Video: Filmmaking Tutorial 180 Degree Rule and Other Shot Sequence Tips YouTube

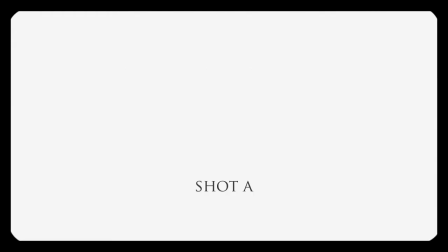[4:16]
Our shot A establishes that our character is reading from a paper.
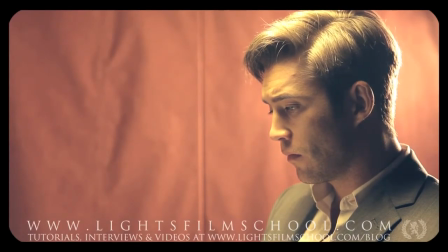[4:22]
Notice that our shot A is a bit hot. Let's turn down our rim light to tame the burnt out whites on the back of the subject's head.
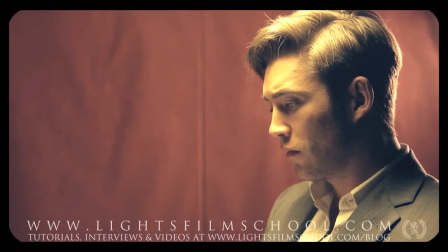[4:30]
That's better. Okay, now let's start thinking about this shot. Why don't we do two takes of the same shot from slightly different depth perspectives?
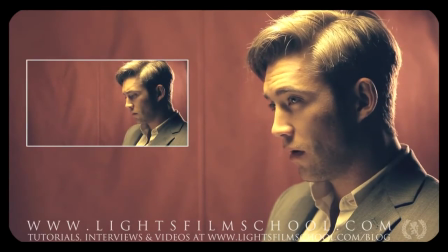[4:41]
Our first shot, shot A, will be when our protagonist is going over the transcript for the first time.
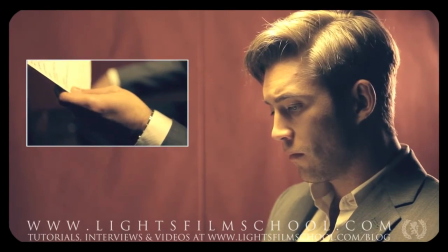[4:48]
The second shot will be a close-up insert shot, showing the paper he's looking at.
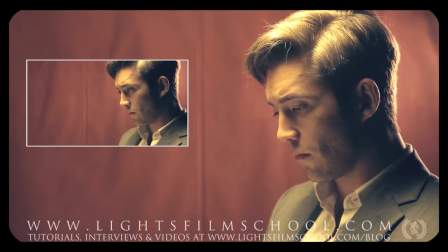[4:54]
The third shot will be when he looks up from the paper, having discovered new information.
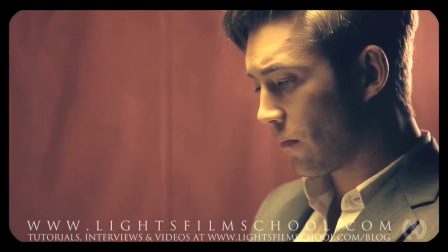[4:59]
For this third shot, we want to be psychologically a little closer to the inner workings of our character so let's punch in a little bit like this. There, that's much better. These shot choices and framing variations not only help you complement the narrative thrust of your story,
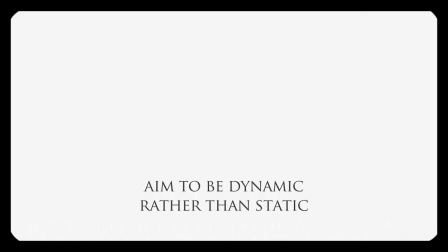[5:18]
but they also ensure your editing and shooting style is dynamic and changing with your character, rather than being static and lifeless. Remember, your camera needs to act as a sort of metaphor to things that are happening within your story.
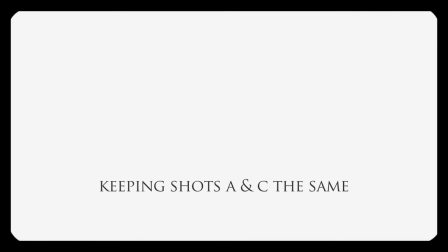[5:34]
Let's run the scene once in a static fashion by keeping our shots A and C the same with an insert shot in the middle. This is how it will look.
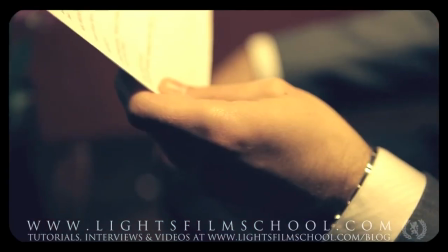[5:46]
Here we have shot A. Here we have shot B. And here we have shot C,
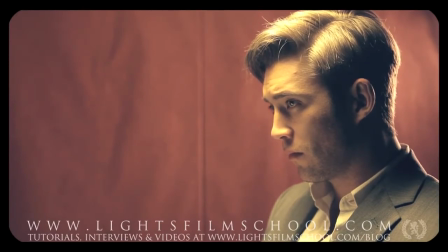[5:52]
which is identical to shot A. The shots side by side would look something like this.
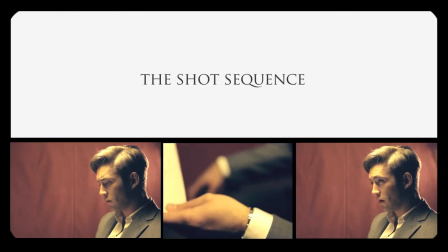[6:01]
But now, let's change our shot C from our shot A to complement the emotional change experienced within the scene.
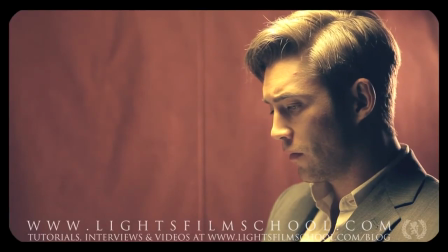[6:10]
Again, here we have shot A. He's looking through the transcripts for the first time. He finds a piece of information that troubles him, and so he hesitates. We follow this up with shot B, the insert shot, when he looks down at the piece of paper.
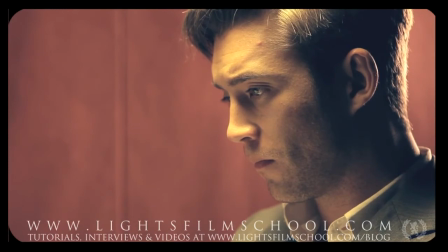[6:26]
Now as we come back to shot C, he has new information he doesn't yet know what to do with. He thinks and thinks. The camera is positioned closer to him than it was in shot A to help bring the audience closer to the inner workings of his mind.
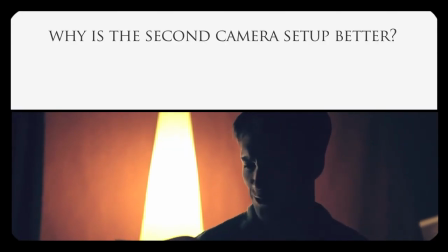[6:46]
This camera setup complements the nature of the story better than the first camera setup did.
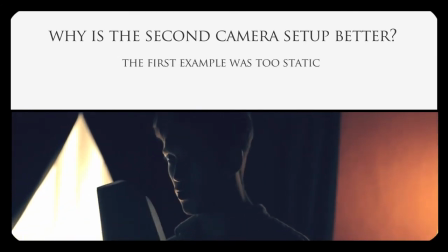[6:51]
The first example was far too static. The changes in the second example are subtle, but the impact is fairly dramatic.
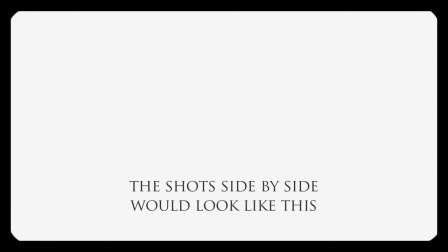[7:00]
The shots side by side would look something like this.
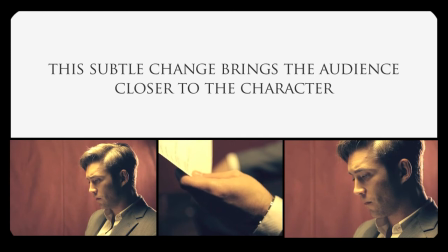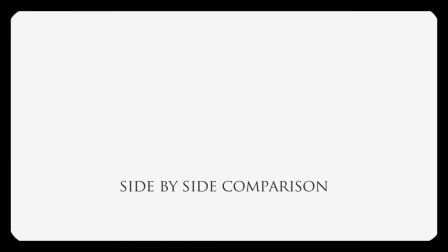[7:11]
Now let's compare the two shot sequence options side by side. Above is the more static example.
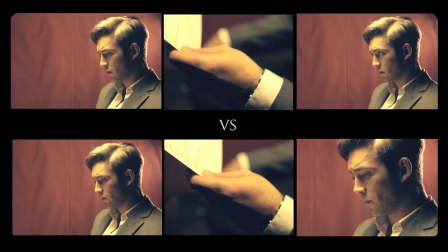[7:18]
Below you'll find the example that is much more dynamic.